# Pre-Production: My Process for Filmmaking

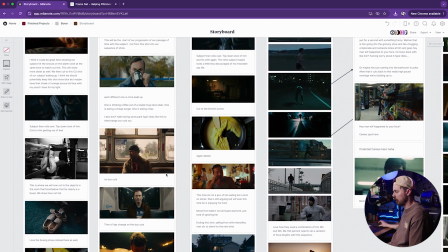246s
Your editor is going to have a beautiful time creating something wonderful from this because it's already laid out for him. And now you're not going to miss or screw up your story or get in the edit and be like, shit, the whole thing is ruined. We have to go reshoot. We have to think about this and that. Like, to go get, more money, or the client's going to be upset.
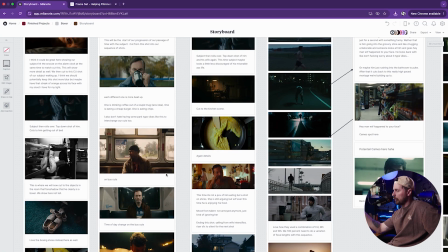265s
No, like if you hit these specific shots in your storyboard, it's going to look exactly like this. Obviously, you're not going to nail Hollywood references sometimes. I mean, you might be just that good, but for me, a reference is a reference.
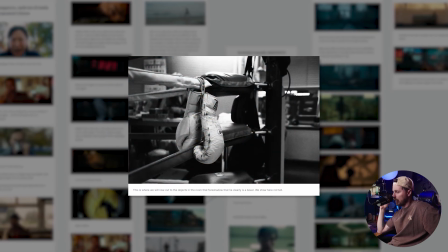277s
Like I want shoes. I want the top down of the shoes. I want the boxing hand. Like this is how I want my story to look and progress. And if you do that, it's going to be really hard to fail.
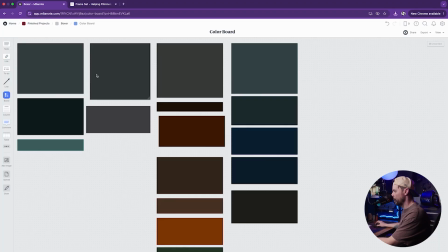287s
After creating the storyboard, we then go into, we had a little color board, which I don't think is very important, but maybe if you're a colorist, that's important to you.
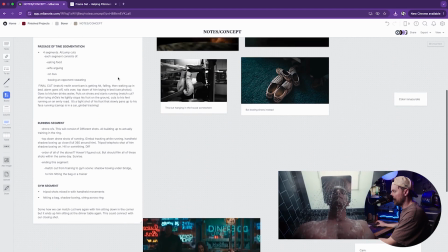295s
We go into kind of notes and concepts of things we might need on set,
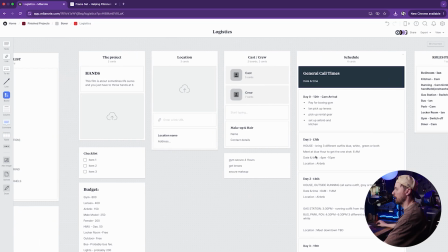303s
logistics, gear list, logistics, general call time, checklist, cast and crew, roles and references.
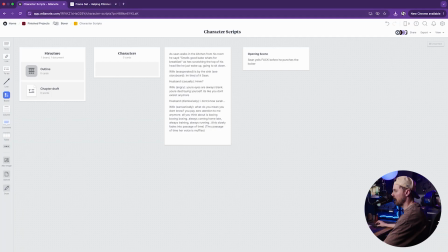312s
You can also have your scripts for your character, location scouting. This is where I was telling you how location scouting is vastly important. If we went to location scouted for this piece, hands would have not been good. It just wouldn't have. The story would have been fine, but it wouldn't have looked like the Chicago vibes.
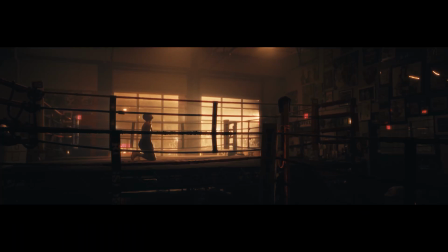330s
It wouldn't have looked like that old school boxer look. The locker room scene was an important one.
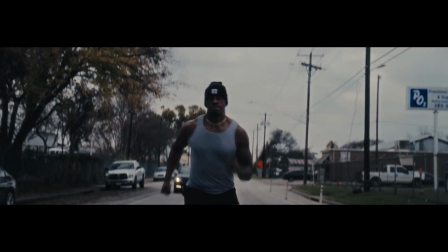336s
The boxer gym was super important to bring this to life. And then just him outside running around, we didn't want it to look like Austin, Texas that much.
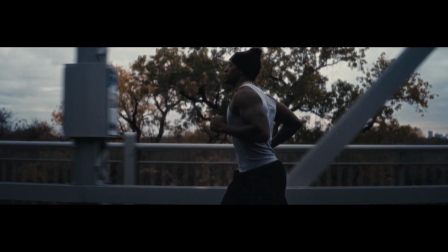344s
So we really had to go and location scout and figure this out.
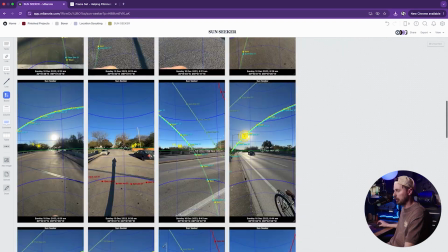346s
And then we threw Sunseeker in here to really understand where the lighting was going to hit on those fronts, which was super helpful come the day because we knew how the lighting would be, right? So this is like the key for me because I actually suck at writing scripts. So in order to get the idea to start curating into a storyboard, I have to visualize it.
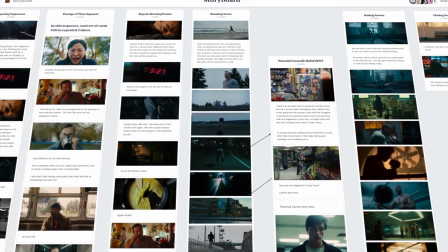363s
I can't write it. Now that I have the mood board, I start piecing together the storyboard. Storyboarding for me isn't just about listing the shots linearly.
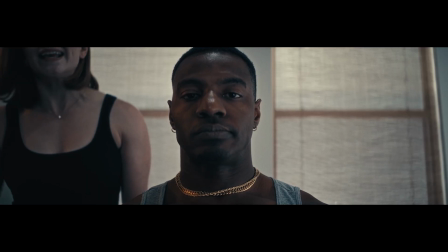370s
It's about figuring out the emotional beats of the piece. Here's the things I think about. What's the opening shot?
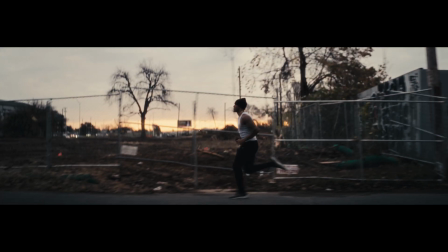376s
What's the last shot? What does the middle feel like? How does the piece need to move in pace? What is the overall feel of the piece? So even if you're doing a commercial or montage, having a clear beginning and an end will make your life a lot easier.
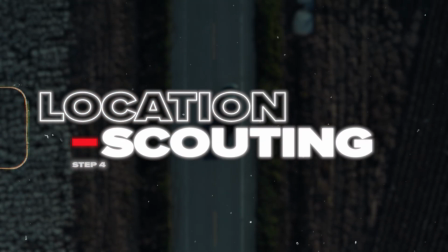390s
The fourth step is location scouting and problem solving before set. This is a massive part of the pre-production process. The right location can elevate a film, while the wrong location, honestly, will fucking kill it.
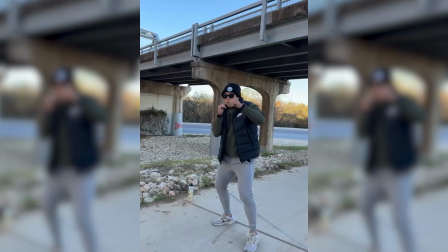401s
When I was filming Hands, we spent a ridiculous amount of time location scouting. I believe like 2 weeks CK and I spent on it.
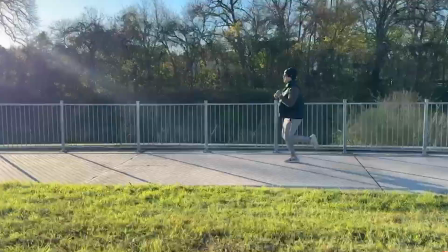408s
We used CAD Ridge to find compositions and lens choices we wanted to do and angles.
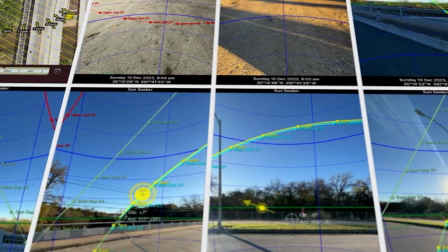413s
We used Sunseeker to dictate where the light would fall, what time of day it would fall, because we knew half the piece was outside, and that would have been half the battle is fighting the sun.
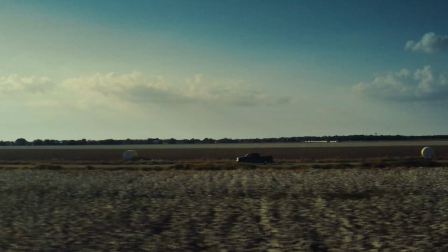422s
So here's the deal. If you're unprepared, you're just throwing darts in the dark. If your scene is supposed to be at sunrise and you go location scout at 2 p.m., guess what? You have no idea what that location actually looks like at the time you need to shoot it. That could be a problem.
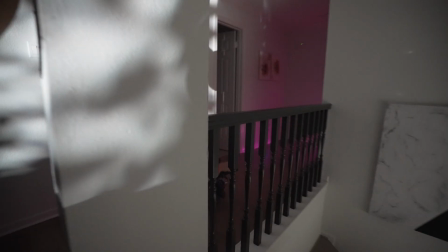436s
All right, last step in the process, I finalize my gear list. So these are things like what lens choices I need to bring. Is it anamorphic, 35 millimeters?
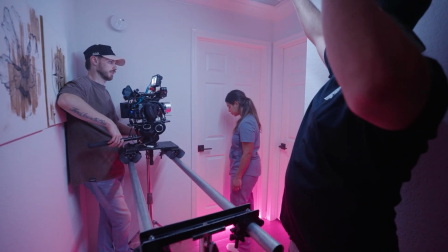443s
Is it a vintage lens? What lighting setups might be required? Do I need special rigs like a SnorriCam gimbal? A huge mistake new filmmakers make is bringing every lens they own without knowing exactly why. But every lens choice should serve the story, the emotion, and the look. So think about that when you're picking lenses.
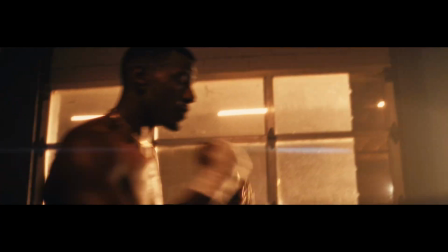459s
For example, in Hands, we shot it all anamorphic to give it that cinematic impression and flare.
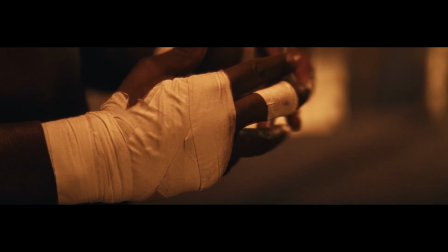464s
Not just because we wanted it to look cool to have flares, which helped, but because it actually helped narrate the story.
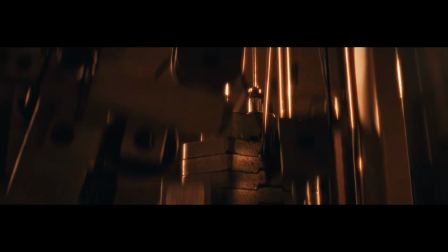470s
It actually created a feeling we were going for. And this is the bonus tip, the reality of pre-production versus the actual shoot. No matter how much you plan, you'll always have to pivot on set, so be prepared. I'd say like 30-40% of the time, there's a lot of adjusting happening on the fly.
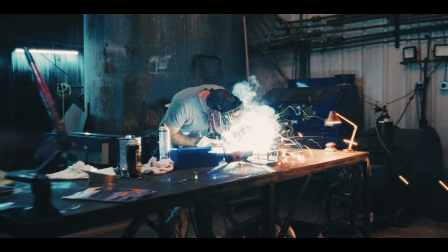484s
A good pre-production means you know how to put out these fires ahead of time. What's non-negotiable to the story and what's optional and can be taken out of the story.